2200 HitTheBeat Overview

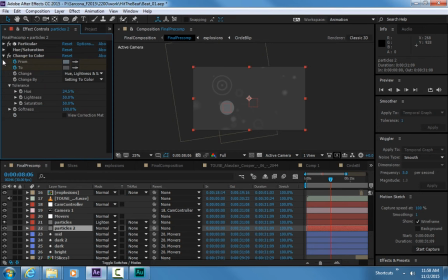One of them, let me shrink these down. I have the change to color. The other one, I actually have a change to color. I tried a glow, didn't care for the glow, so I don't need that. But this one I blurred,
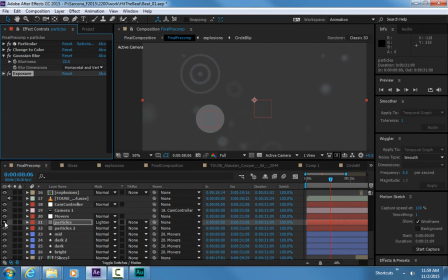and then I changed the exposure to, just to give me a little bit of something extra on the particles. You can see how they're kind of like dull and boring, and then just that makes them have a little bit more 3D to them. It makes them feel like there's a little bit more life to those particles instead of,
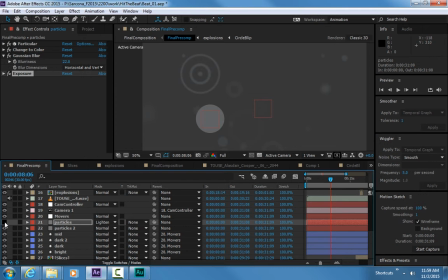you know, just circles, blurry circles, okay? So again, this is stuff that you kind of play with and tweak as you're going. You kind of say, well, those look kind of boring. Let me try this. Let me see if this is going to work. Let me play with these settings. And then for my ball, I didn't even cover that.
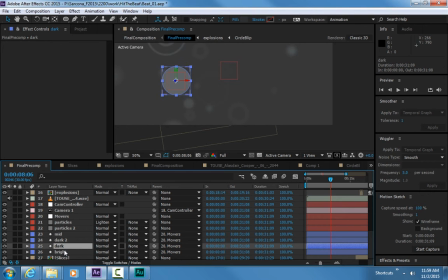I could have used a different color for it, but I actually just had 4 different color spheres. So there's the bright orange one here. There's the dark one. There's the medium one.
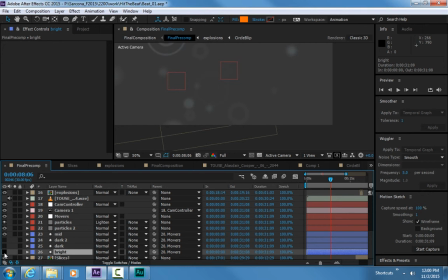And then there's the mid one of these. Oh, the mid's turned off. That's why we can't see him. There he is.
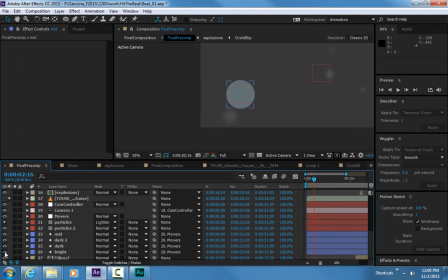Okay, so I actually used just these 4 circles parented to each other, or parented to a null actually, and then I just keyframed their visibility off.
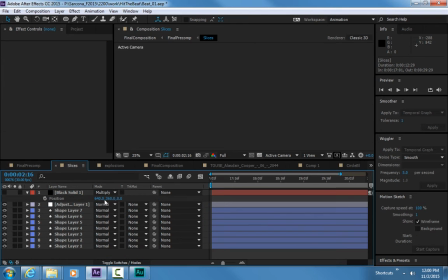You could have done it 15 other ways. And then I have these slices here.
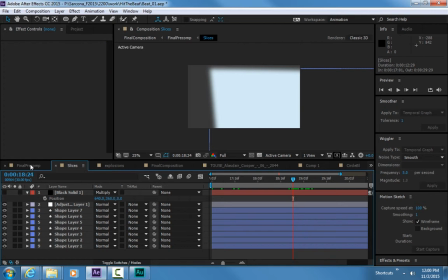That's just this thing that just wipes across at some point further down here.
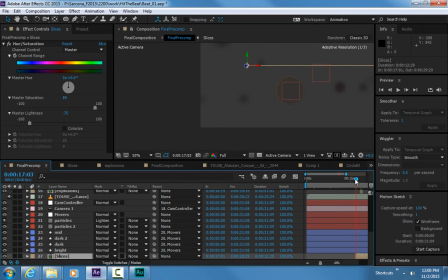Where did you teach that? Did you just do hue and saturation? For my coloring, I did hue and saturation for these slices, but for the particles, I did change to color. I put change to color. You have to pick the particles.
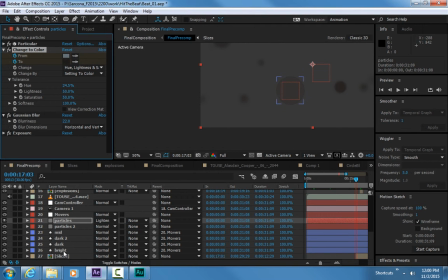Well, here, again, it's kind of like a playing around thing. Let me go to my bright sphere here. Okay, so if I did a change to color on this, effect, color correction, change to color, there it is. You pick the color, orange. What color do you want it to be?
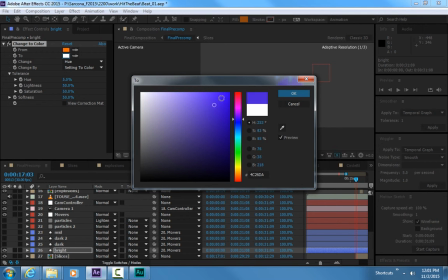I want it to be purple.
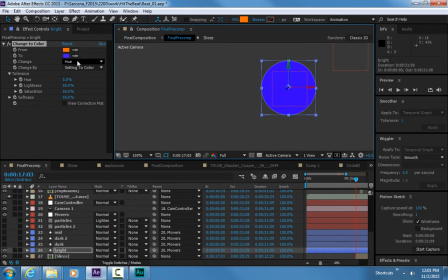Okay, this time it's actually pretty close, but it's only changing the hue at this point. I have to tell it to do hue, lightness, and saturation, and then I'll get something closer to that color. And then I also can play with this tolerance here to get a different color.
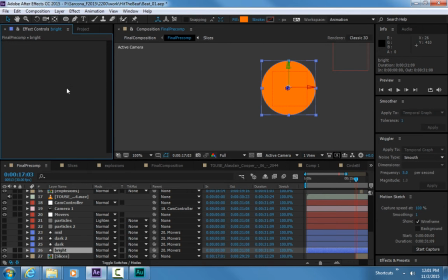Okay, so again, it's something you just kind of play with, and if you get stuck and you're like, why isn't this working? Ask me, ask Google, ask your neighbor, ask the help files, ask anyone you can. Sometimes, and this might sound silly, just talking it through.
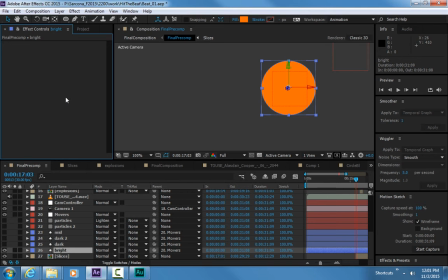Like, okay, I'm clicking here, I'm not clicking there. Done, and you figure it out, okay? So that's what most of this is. It's just me moving stuff and laying it out exactly where I want these things to happen, okay? That's everything you just saw. That's how I did it.
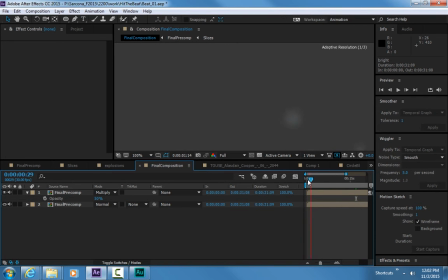And then there's some other finishing stuff that I did to it, which was, there's a vignette. So if you look, oops, there should be a vignette. Oh, let me crank it up so it's a little bit more apparent.
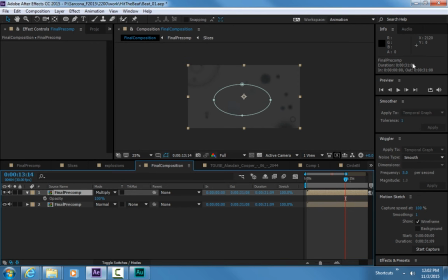And then turn it on. There it is. So you can really see how some of these are kind of darkened a little bit here, and then still lighter in the center. Again, kind of giving focus to my little dude there. Especially right there.
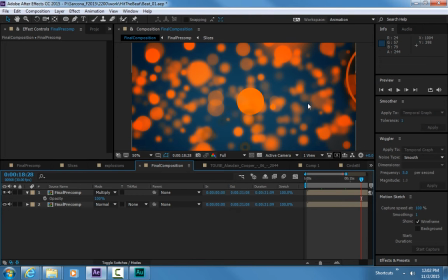It looks really cool there, having this good contrast up here of the really, really dark, the really, really bright, kind of the orange and the blue mixed into that as well.
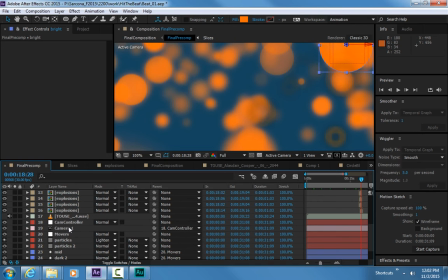The other thing that I did to this that is a little bit different than what we've done is on the camera itself,
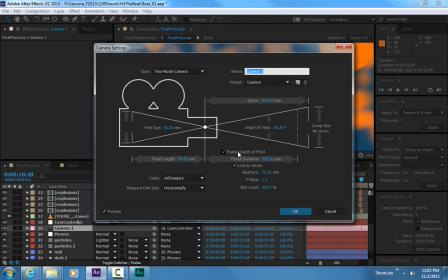I did turn on depth of field here.
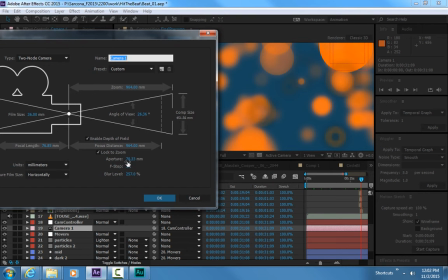So I enabled depth of field, and then it's just a matter of playing with these settings to get the correct depth of field, to make sure that your item is locked in and that's in focus, and then everything else is out of focus. Okay?